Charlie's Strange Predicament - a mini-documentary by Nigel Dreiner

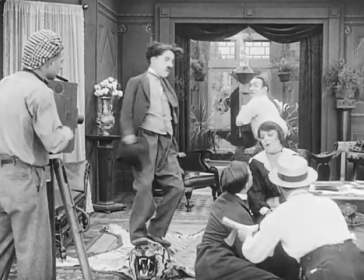Without Mabel Norman, it stands to chance that Charlie may have left Hollywood early on,
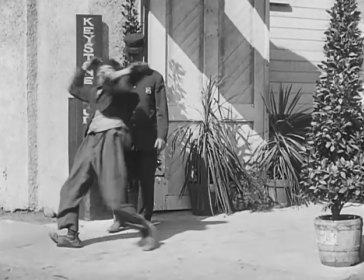depriving the world of one of the greatest creators to ever step in front of the lens.
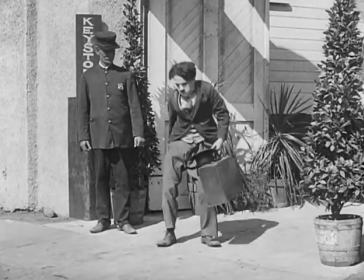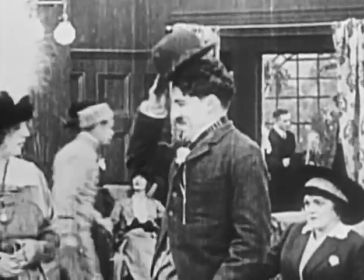In the hotel lobby scene that opens Mabel's Strange Predicament,
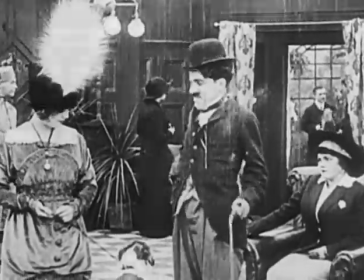you can see Charlie with very heavy laugh lines drawn onto his face, along with dark makeup highlighting his cheekbones.
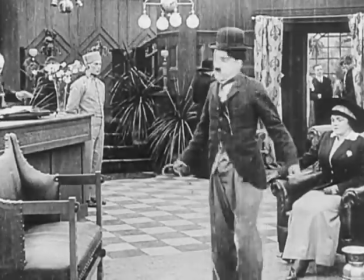This footage presents what must have been going through Charlie's mind when he appeared on set for only his second screen appearance.
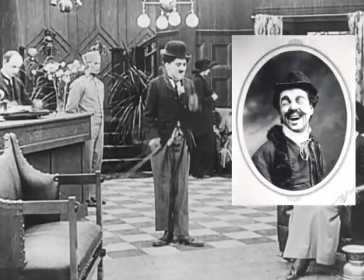Not only did this makeup resemble the drunk he portrayed during his vaudeville tours with Carnot,
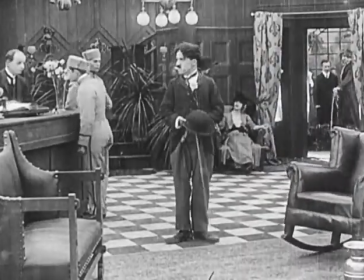but it also showed Charlie's attempt to make himself look more like what Sennett expected,
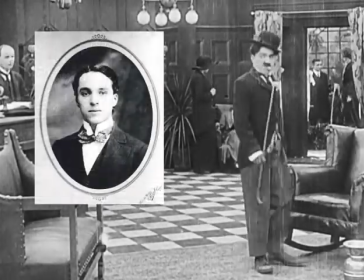an actor much older than 24 years old.
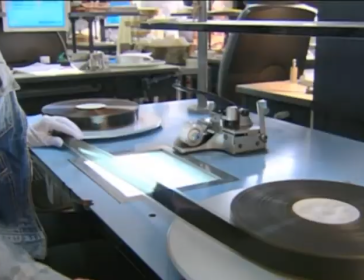Details like this were almost impossible to decipher before the digital restorations of the Keystone films, finally released in 2010.
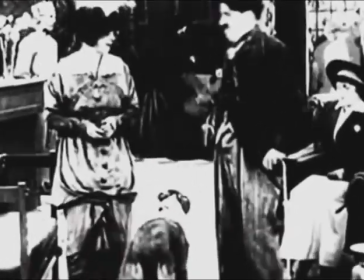Worn-out, doopy prints like this were the only way to see the film, often with foreign and inaccurate subtitles as well.
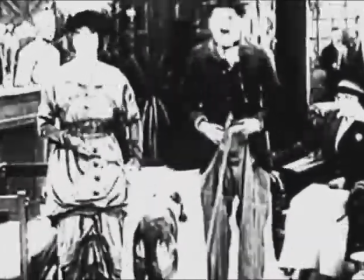This is how I originally saw Mabel's Strange Predicament, on a budget tape released in the archival, friendly EP mode.
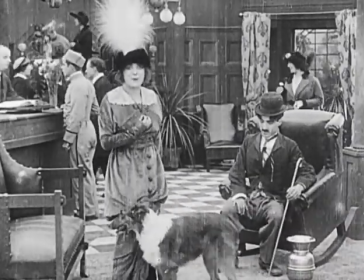Thanks to the restoration, this easter egg discovery adds more context to Charlie's trial and error
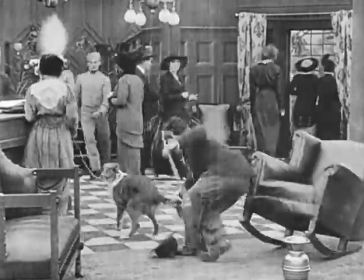attempts at evolving his carno stage persona into the world famous Little Tramp.
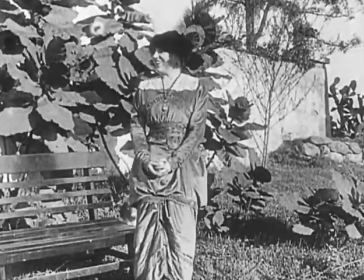Chaplin persuaded Mac and Mabel to let him ad-lib a bit in this opening scene,
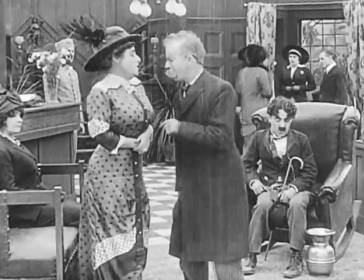allowing time for audiences to get familiar with his daft new persona.
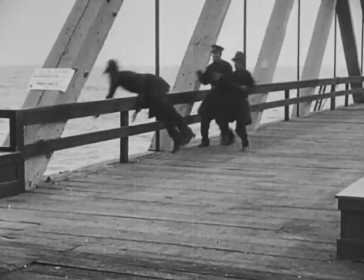This was rare for Sennett, who often kept sequences moving at a breakneck pace,
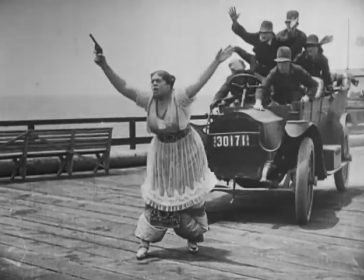in fear the audience would start to get bored, or even worse, decipher that the story made little sense.
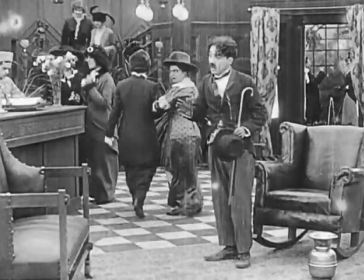It's unfortunate, though, that the opening sequence, where Charlie enters the hotel and trips over a cuspidor, is seemingly still lost to history.
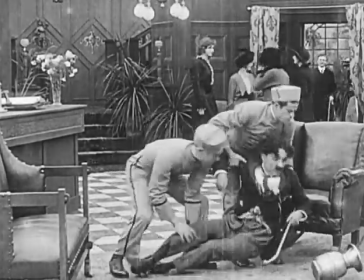This sequence is mentioned in his autobiography, which he noted made the cast and crew laugh out loud while filming.
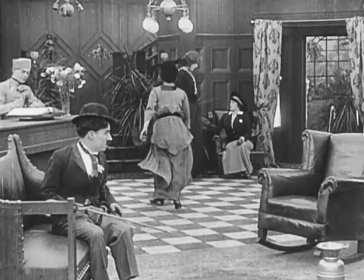We should be thrilled it exists at all though,
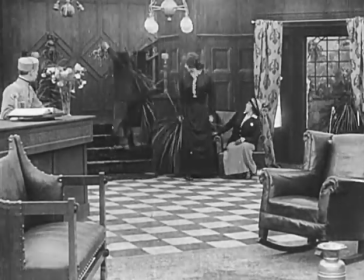as this film was considered lost until a sole print turned up in the 1960s.
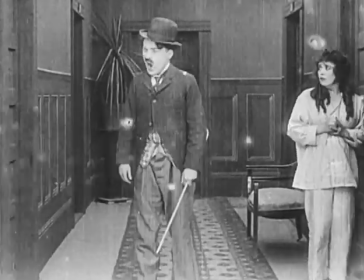Mabel's strange predicament was filmed over the course of a week, January 6th through January 12th.
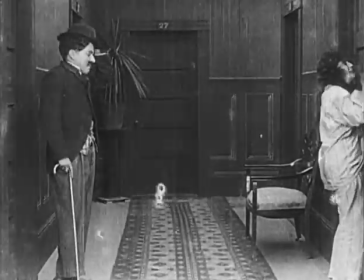Filming was halted due to rainstorms that were causing disruption since these films were made on open air sets,
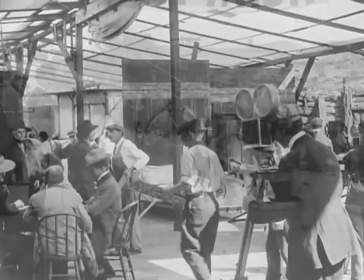with Muslim tarps to diffuse the harsh sunlight. During the break from filming on predicament, on January 10th,
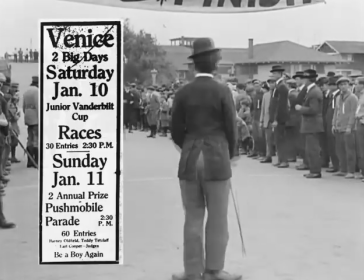Sennett enlisted Charlie, Learman, and crew to head down to Venice to make something up at the Children's Soapbox Derby Race.
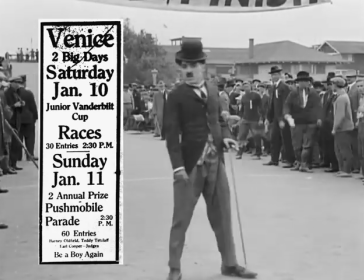This one reeler, later titled Kid Auto Races at Venice,
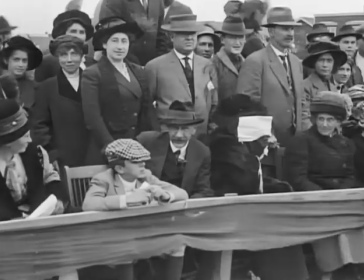was filmed in 45 minutes and is essentially Charlie just ad-libbing in front of a crowd that has no idea who he is.
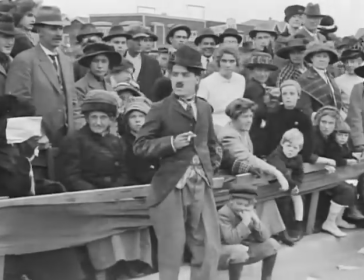Yet. A historical document if there ever was one.
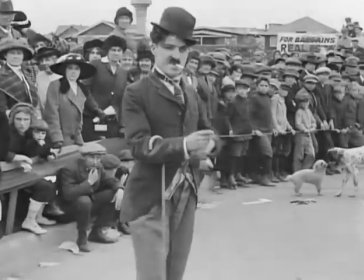Senate loved filming at public events as they made good background visuals for whatever vague story the cast would make up.
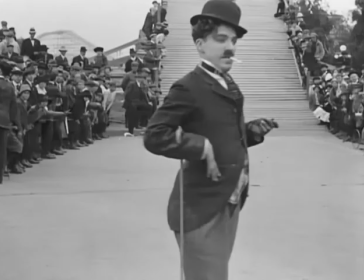This one was no exception. Charlie kept his same outfit from predicament, but dropped a notable detail.
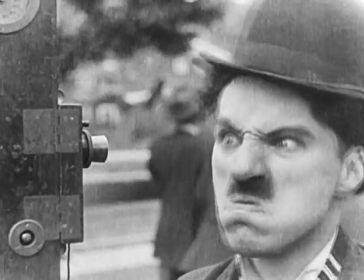The Carno-inspired, inebriate makeup was gone.
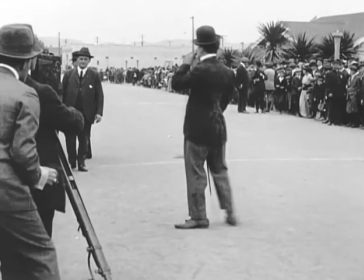It seems he quickly realized it wasn't working for the Tramp as it did for his vaudeville inebriate.
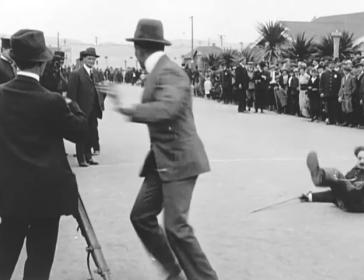Kid Auto Races is credited as the first appearance of the Tramp.
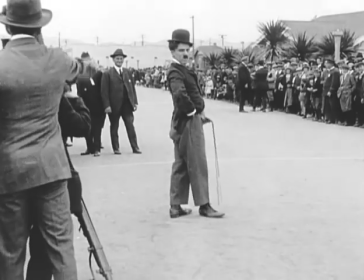And while it was certainly the first released on February 7th,
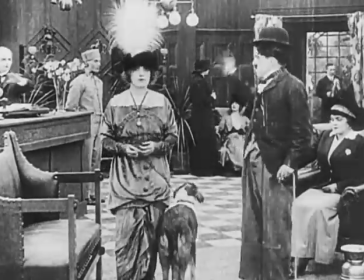portions of Predicament were shot first, making these scenes the first time Charlie donned the costume in front of a camera.